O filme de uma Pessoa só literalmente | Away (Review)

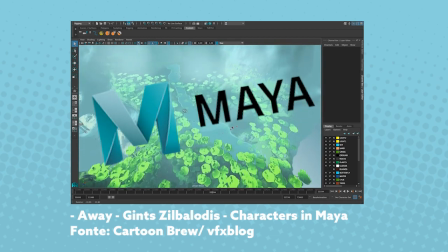[4:39]
O diretor ia testando os planos na câmera no software Maya, e compondo conforme ia encontrando a continuidade.
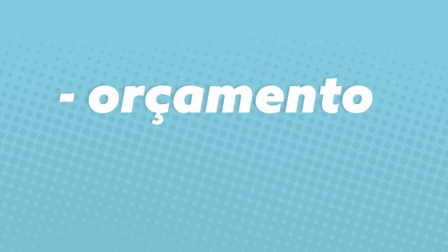[4:44]
Falando assim parece meio desordenado, não é mesmo? Mas o resultado não podia ser mais interessante. É o famoso caso onde um orçamento limitado te obriga a usar mais a criatividade.
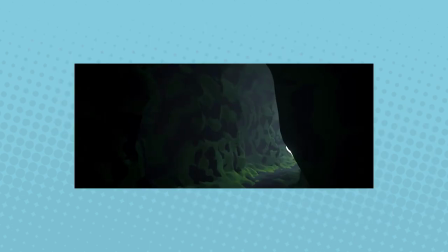[4:53]
As texturas do filme não possuem aquelas texturas realistas comuns em megas produções. O filme segue uma modelagem própria e sóbria, com uma paleta de cores limitada muito pontuais,
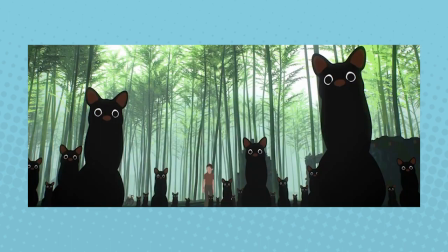[5:02]
dando bastante ênfase nas cores azul e verde e amarelo do passarinho para dar um contraste.
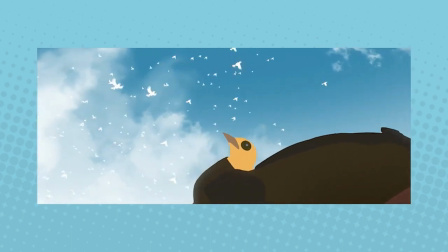[5:07]
Uma das cenas mais lindas desse filme, dentre tantas outras que ele possui, é a que estampa o pôster,
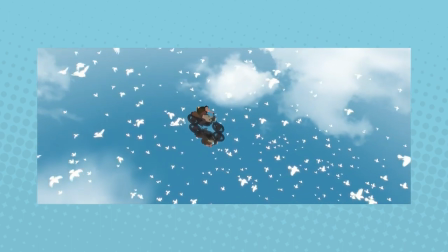[5:11]
onde o protagonista anda numa lambreta e o reflexo do céu reflete sobre o gelo.
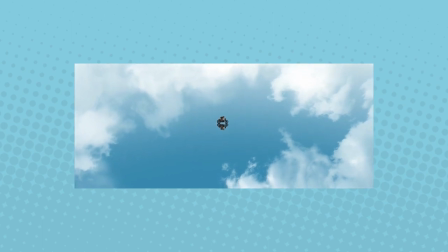[5:15]
É um momento de catarse que se encontra no miolo do filme, e um dos primeiros onde o personagem sente uma primeira sensação de liberdade. Ainda sobre usar a criatividade de forma limitada, outro ponto que me chamou muito a atenção foi em como ele conseguiu transmitir diferentes emoções dos personagens com uma expressão fixa. Basicamente, quando ele precisa intensificar alguma situação, ele corta para alguns close-ups no rosto do personagem,
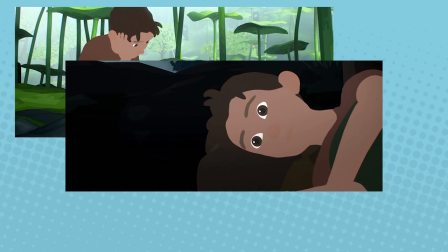[5:35]
e você logo relaciona se ele está cansado, com medo, feliz, dentre várias outras emoções.
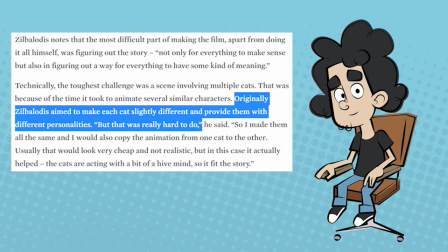[5:44]
Outra cena legal citada pelo próprio diretor é uma onde vários gatos aparecem em conjunto.
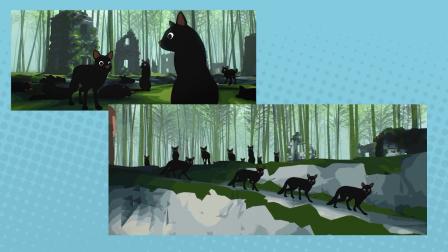[5:49]
Inicialmente a ideia era criar um acting diferente para cada gato, mas como isso seria muito complexo, ele repetiu a mesma animação para todos os gatos.
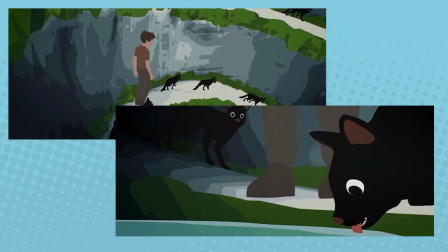[5:57]
E embora fosse interessante cada gato ter uma movimentação própria, pro contexto da cena, faz sentido eles terem movimentos idênticos e segmentados,
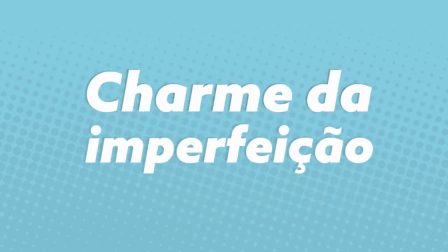[6:05]
trazendo aquele famoso charme da imperfeição, que é um aspecto que eu valorizo muito em animação,
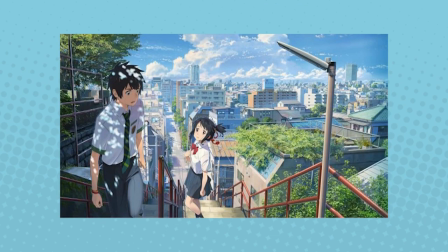[6:10]
quando elas não vão num caminho muito formalista ou que tentem imitar demais a realidade.
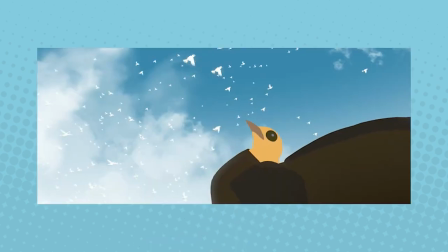[6:16]
Outro ponto legal que traz um elo emocional pro filme é a relação do menino com o passarinho e o passarinho com a natureza.
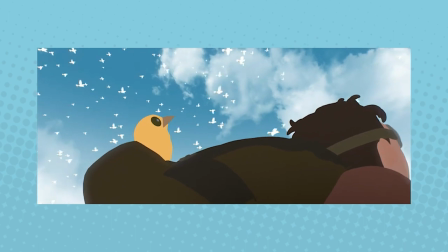[6:23]
E trago de novo aqui um paralelo com Primal.
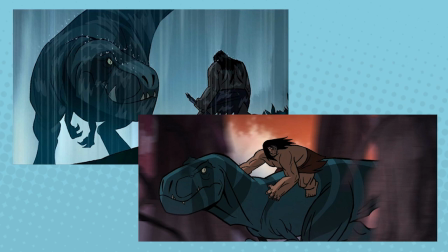[6:25]
Muito do que move a trama e seus conflitos vem da relação desses dois personagens, que em comum estão perdidos num vasto mundo e buscam por liberdade. Devido a esse tom um pouco mais intimista e de enfrentamento de obstáculos, e até mesmo pela estética do filme,
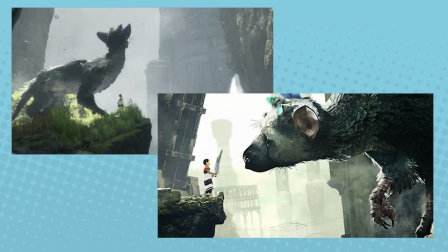[6:40]
é muito comum que algumas pessoas possam comparar a narrativa desse filme à de um videogame. Porém, embora eu consiga entender esse argumento, eu considero ele um pouco injusto por dois motivos.
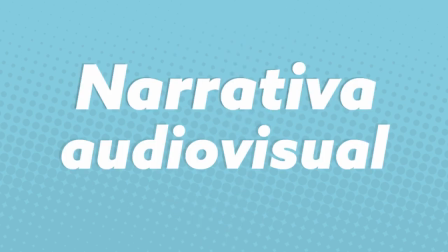[6:51]
Primeiro, porque o projeto foi concebido para ser uma narrativa audiovisual, ou seja, um projeto para cinema.
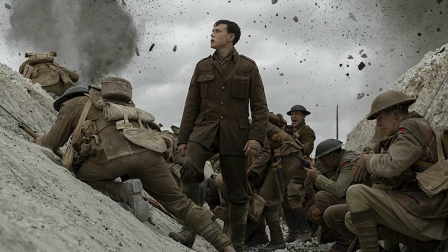[6:57]
E segundo, eu sinto que quando as pessoas intitulam um filme de narrativa gamificada,
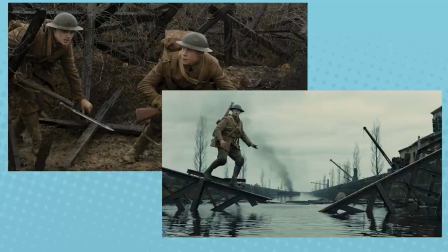[7:01]
me dá uma impressão de que ela está desmerecendo a qualidade do filme ou alegando que videogame é um estilo de mídia inferior, mas isso é uma conversa muito mais complexa que eu prefiro nem me estender nesse vídeo, só quis levantar o ponto, e caso você tiver alguma coisa para falar sobre isso, discorra de forma educada nos comentários.
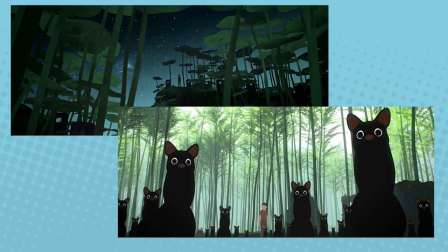[7:20]
Resumindo, eu fiquei muito fascinado e sensibilizado com esse projeto,
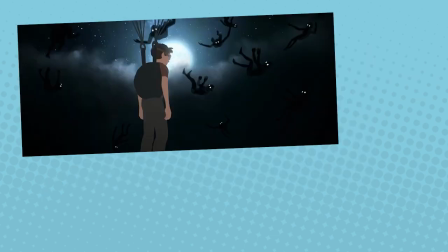[7:23]
pois no fim das contas não é uma super premissa ou uma super lição de vida que você vai tirar proveito, mas sim uma experiência única,
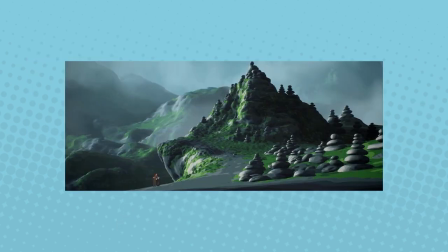[7:30]
que dificilmente seria concebida por produções de grandes produtoras, principalmente pelo grau de experimentação. E é nesse sentido que eu acho muito legal ficar de olho nas seleções desses festivais, para descobrir projetos das mais variadas formas e temas.
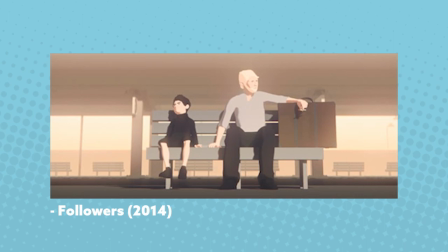[7:47]
E se você se interessou por esse filme, eu recomendo muito que você veja outros dois trabalhos desse diretor, que você consegue encontrar no perfil dele no Vimeo.
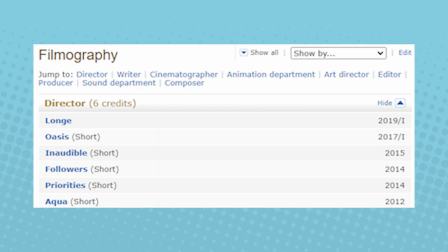[7:55]
E só de você pensar que esse foi o primeiro longa que ele dirigiu, com uma direção tão competente e imersiva, não tem como não ficar entusiasmado pelo que ele pode trazer no futuro. E eu espero que ele ganhe um pouco mais de reconhecimento comercial e internacional com os seus próximos filmes. E para encerrar o vídeo, eu queria fazer um anúncio muito legal.
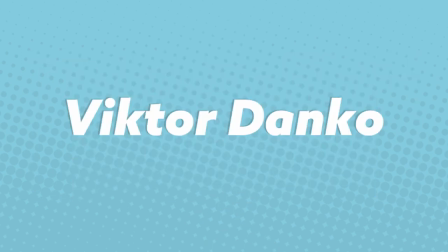[8:17]
Eu participei do podcast Miyazaki Revisitado, do meu amigo Victor Danko, para fazer algumas especulações sobre o novo filme do estúdio Ghibli, Aya e a Bruxa.
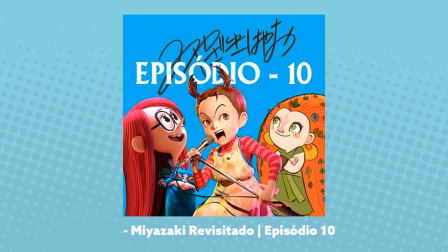[8:26]
O projeto é super legal e eu recomendo muito que vocês vejam. Infelizmente, eu perdi o meu celular e aí a questão do áudio nesse vídeo ficou um pouco precária, mas eu espero que vocês tenham gostado mesmo assim. Vamos ficando por aqui e até a próxima!